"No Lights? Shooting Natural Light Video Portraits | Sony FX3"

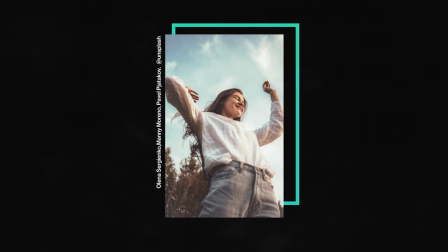8:18 Early in the project, we collected some look references. As you can see, we're going for a kind of faded film look. And we're going to do this by grading in a way that complements the original footage rather than creating something new. Now, it's really important to note that we do not want this grade to be overpowering. we want to leave the model's skin tones alone so they look as natural as possible.
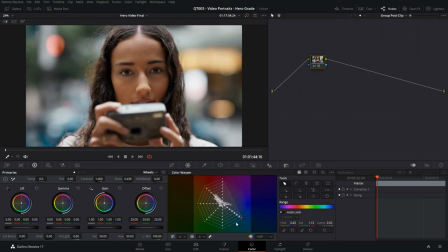8:37 First I'm going to add a colour warper to constrain and simplify all the hues in the image. I'm going to leave the model's skin tones alone but pull all the other colours towards one hue. By warping all the hues to a smaller band of values we're creating a simplified complementary colour scheme.
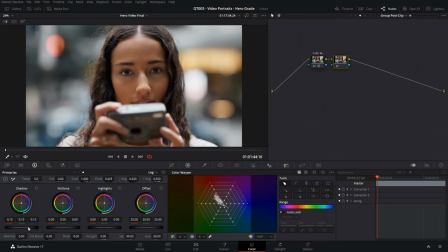8:51 This emulates what some film stocks do to an image. A classic to the style is the lifted and clamped blacks. This gives the footage a faded feel. Now as we're shooting on the FX3 and Sony lenses they give a very clean and crisp image that's pretty impressive.
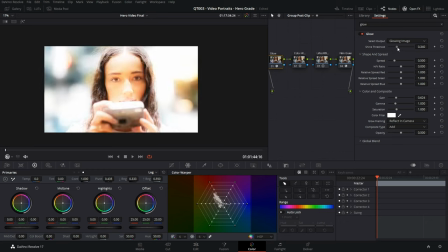9:06 However, as we're trying to emulate an old school feel, I'm going to add some glow and diffusion to the footage to kind of soften it and make it feel like it was shot through some old school glass.
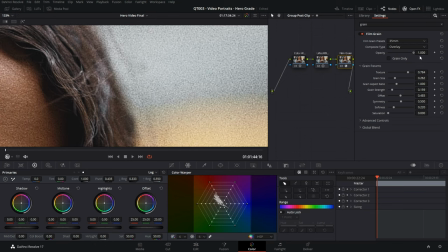9:15 To finish it all off, I'm just going to add some film grain as this seems to work stylistically. If you want to try this look out on your own footage, we've made a few free LUTs that let you apply this grade quickly.
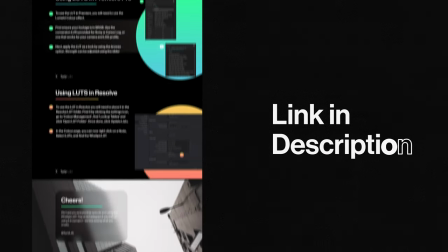9:25 Head over to the blog linked in the description to check them out, as well as a full write-up of the video portraits process.
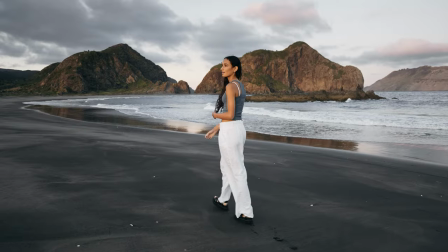9:30 With that all sorted, here's our finished video portrait.
Growing up in Tamaki Makoto, contrast has been a constant.
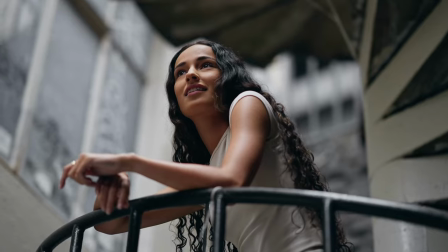9:39 Finding balance in a city where the streets meet the sea.
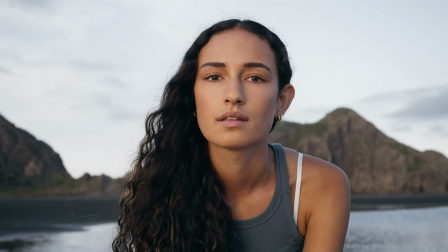9:43 And while it can be easy to lose sight for your direction, amongst the bustle and the chaos,
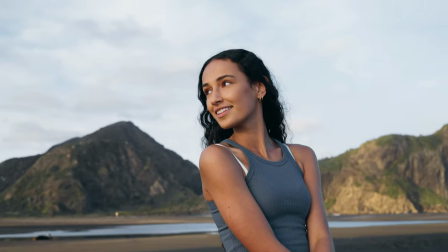9:49 it's comforting to know that the doings and their calm are only a stone's throwaway.
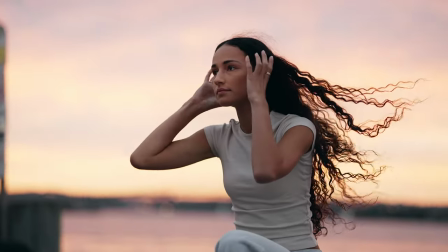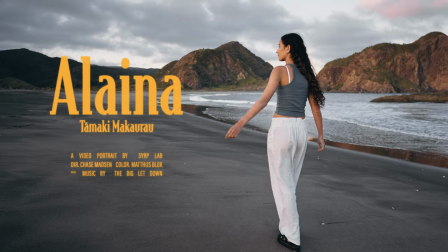10:01 I'm Elena, and this is my Auckland.
Thanks for watching, hope you enjoyed and learned a tip or two. If you like this video, subscribe to SyrupLab or join our newsletter. We only send emails once or twice a month and they're definitely worth getting.